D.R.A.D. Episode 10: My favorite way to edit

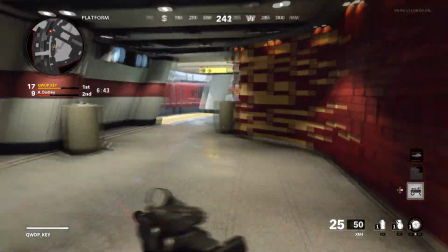back, everyone, to another exciting installment of D.R.A.D.
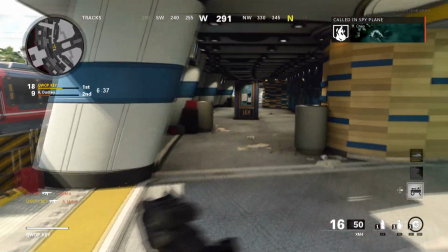In my Discord server, The Loaf, we've started a YouTube club, and for our first session,
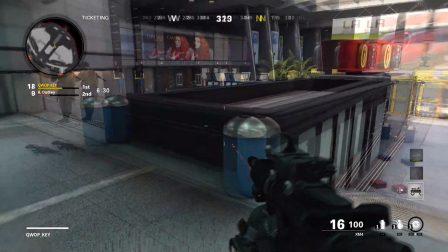we decided that we were going to vote on which videos we should make so that we're on theme with each other.
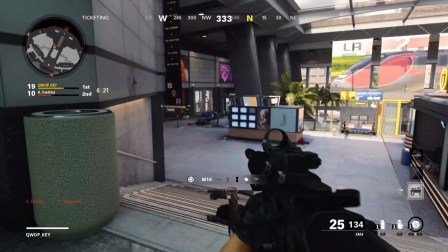The video that actually won was to show off our editing style, something that we feel like is our own little flair to our edits.
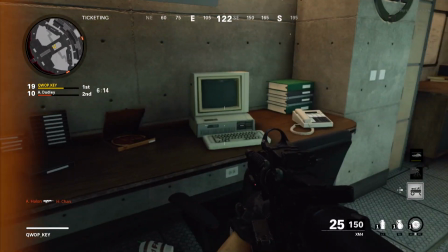So now all I have to do is just direct your attention to the computer monitor.
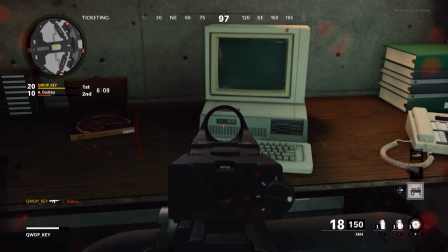She's down. Oh wait, no, I have to turn it on first.
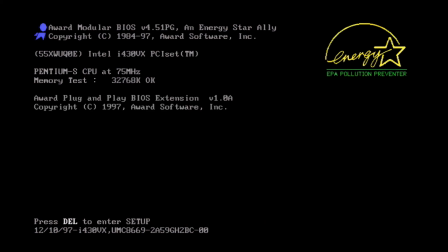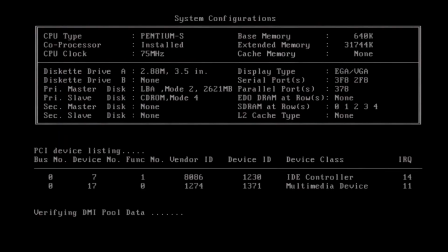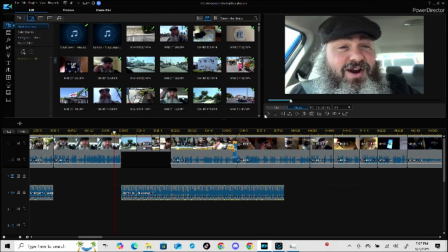One of the things that I love to do when I edit is try to edit the cuts with the beat of the song. I would actually keep the audio as loud as I can so I could see where the peak of the audio is, because that is where the beat will be. Let me show you what I mean.
I'm just gullible. I don't know.
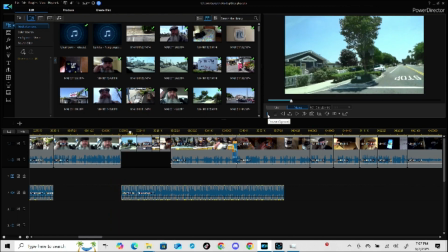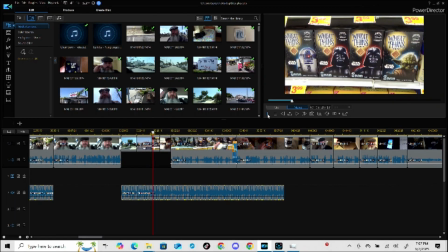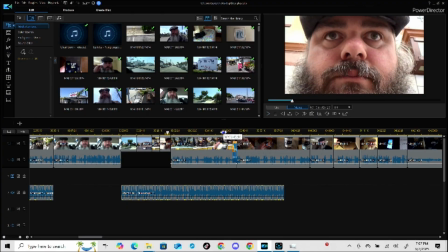Now this is pretty much basic editing 101. This is stuff they teach in college.
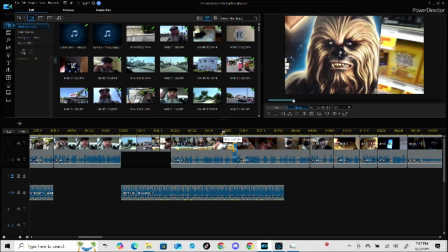This is what I learned in college, in fact. But what I really love to do is I will do a transition between scenes. Sometimes I don't have a good transition from one location to the next. So I'll add kind of like a weird, somewhat fun transition cut.
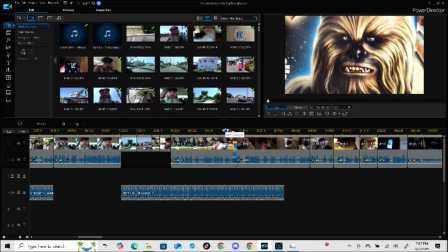To better explain this, I'll just show you what I mean.
He's had his fifth rip.
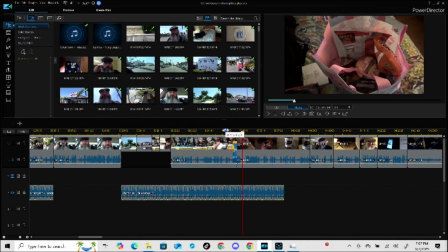Alright. Did you see that? That kind of transition separates it from the regular cuts that I was doing with the music. It allows it to stand out from everything else. Oh, wait, hold on a second.
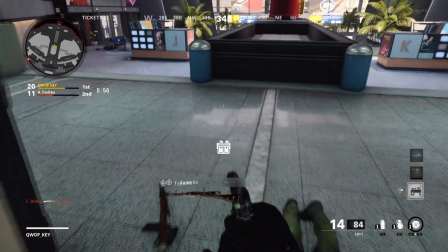Yeah, I should really possibly lock this door before someone else tries to come in here.
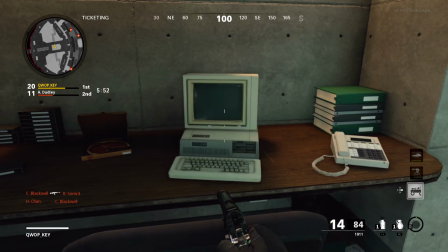Alright, where was I?
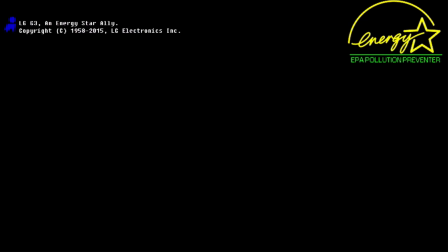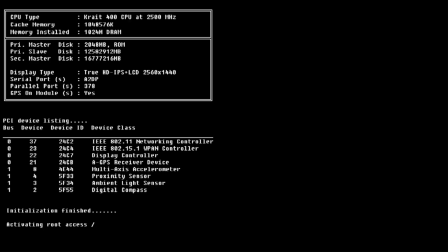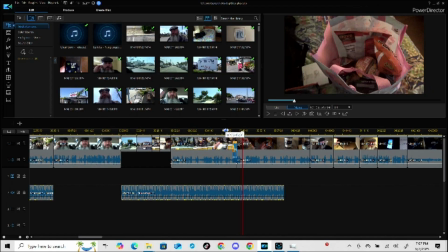Similar transitions that I've done before is when I press the camera against my chest or my hat, somewhere that will fade it to black. The reason I do this is so that when I try to make a faded transition, it doesn't just fade the video, it also fades the audio.
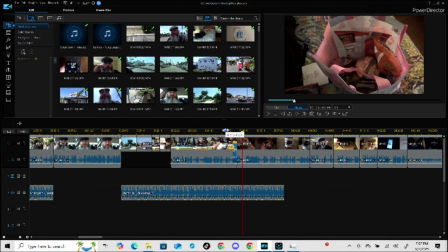But because the screen is already blackened, you don't really notice it. Let me show you what I mean.
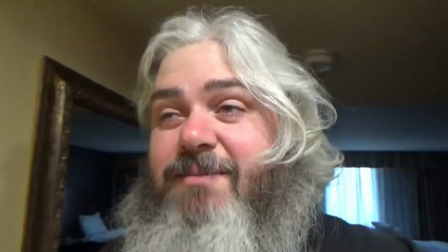I'm going to head down to the hot jacuzzi. I'm not going to take the camera with me because I don't want to get the camera to be wet.
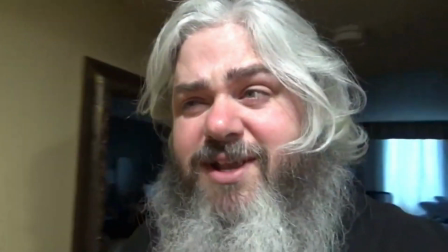So I'm just going to transition you to when something does happen that doesn't involve my camera getting wet.
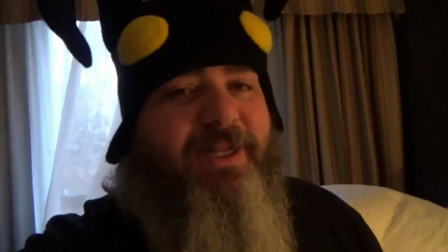Okay, it is the next day.
And that is my favorite way of doing a transition cut. My favorite way from going from one area of a location to the next, or possibly when I know that there's nothing really interesting going to happen and I just want to progress the footage forward to when something is interesting happening, but at the same time I'm not making a weird cut like I would with the music. I can probably go on and on and on about all of the different kinds of editing that I do, but it really wouldn't be my twist to those edits. These are all very basic things that I picked up from college.